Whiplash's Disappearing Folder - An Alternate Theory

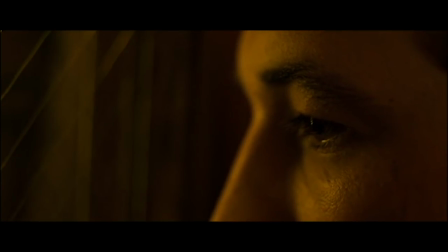Alright, let's put that aside for a second. Another major aspect in Whiplash is its Devil Motif, specifically Fletcher represents the Devil.
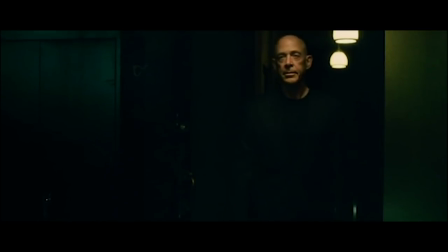I discussed this in depth in my other video, so I'll just go over it quickly here. Fletcher only wears black, the color of death.
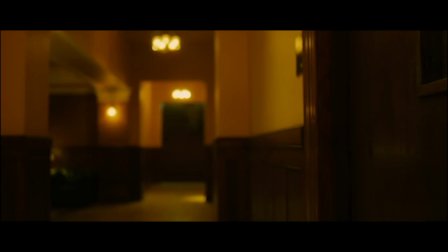His classroom is in the basement, i.e. underground, and it is lit yellow and red, the colors of fire.
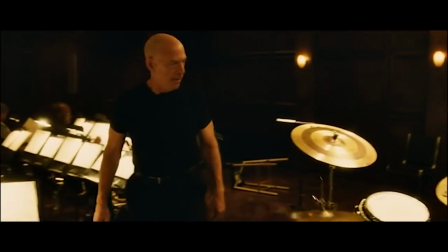Fletcher is bald, lean, and muscular, as the devil is often depicted.
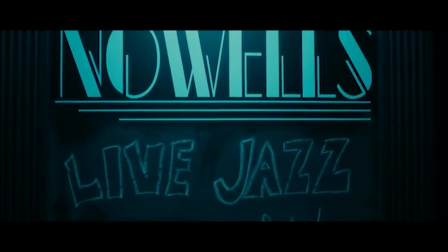And here's something I didn't notice when making my first video. The band Fletcher plays in literally has Faust in their name.
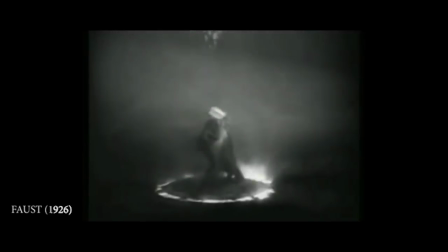Sure, Zach Faust is the film's art department coordinator, but Faust is also a classic German legend in which the titular character makes a deal with the devil,
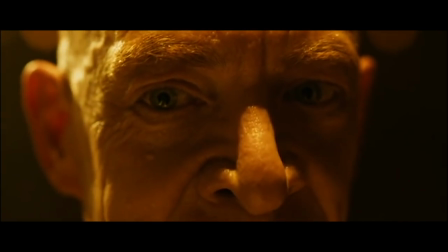similar to what Andrew does with Fletcher in this film. The filmmakers obviously know this, and so they knew what they were doing putting that name in there.
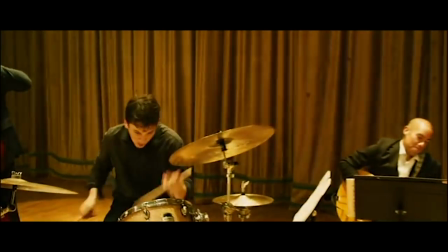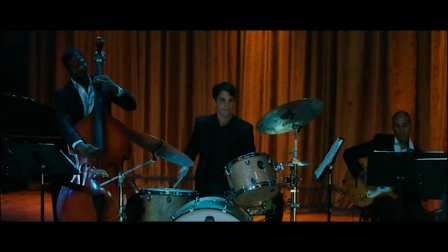Now let's take a step back and look at what we have here.
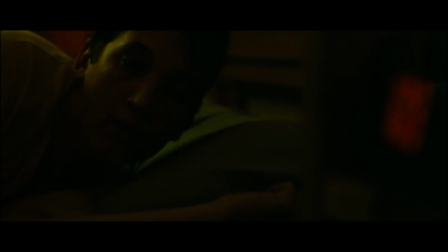We have a devil character, and an established pattern of inexplicable events happening in the film.
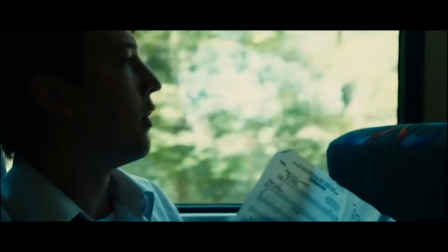Not only that, but each inexplicable event, enemy action according to Fleming,
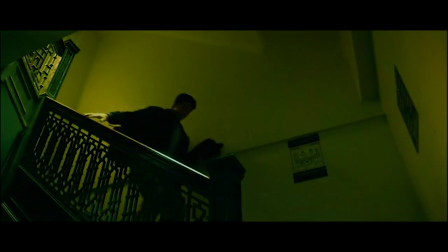serves the same purpose, to sabotage a drummer in the face of the devil.
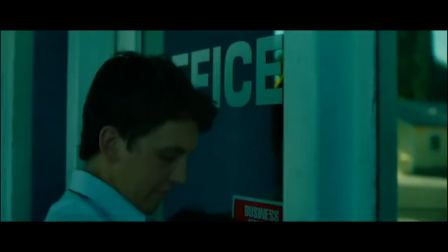The alarm clock and flat tire sabotaging, or at least attempting to sabotage Andrew, and the disappearing folder sabotaging Tanner.
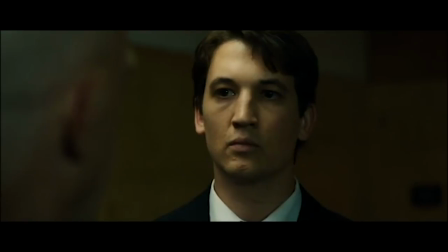Inexplicable events are often called acts of God, and God is the enemy of the devil.
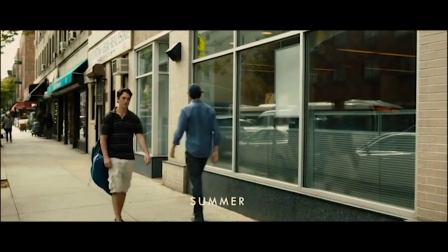So could it be that God himself is responsible?
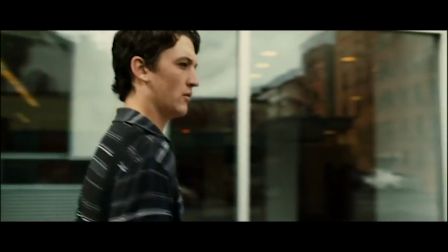That God took the folder and broke the alarm clock and ruptured the tire, all in an effort to prevent Tanner or Andrew from giving themselves to the devil?
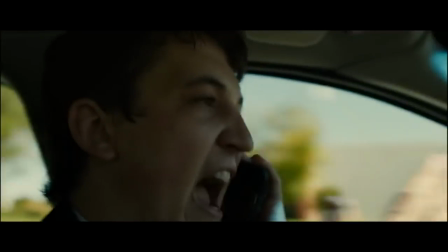Yes, this explanation is ridiculous, a way-over analysis of something I seriously doubt the filmmakers intended.
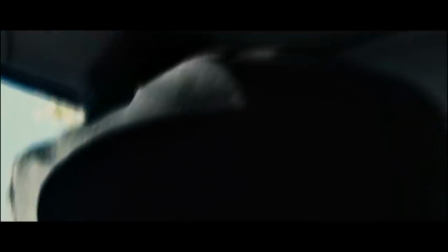I warned you it would be. But you know what this explanation isn't? Speculative.
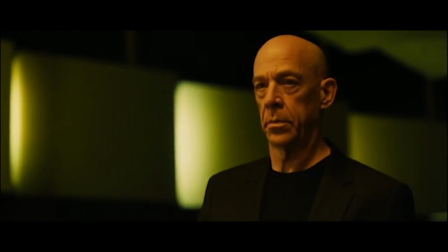And as such, it isn't any less ridiculous than any other theory out there. Theories that might be more believable but aren't nearly as interesting because they don't have evidence in the actual filmmaking.
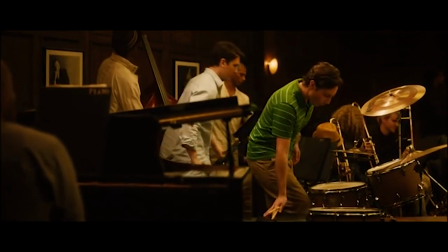In truth, you want to know what really happened to the folder? The screenwriter made it disappear because he needed it to for the story to go where he wanted it to go.
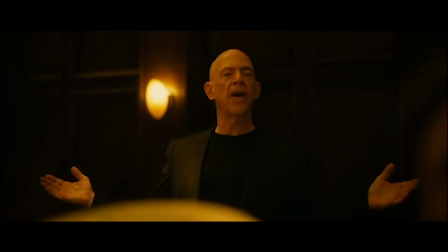It's a great kid. Tenor, are you a fucking statue? Let's go! Get off the stool!
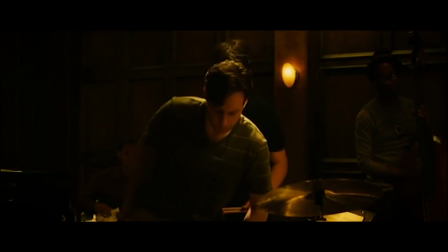And riders are the gods of the worlds they create. So there you go.
Don't forget to turn Neiman's pages. Here we go. One, two, three, four. Two, two, three, four.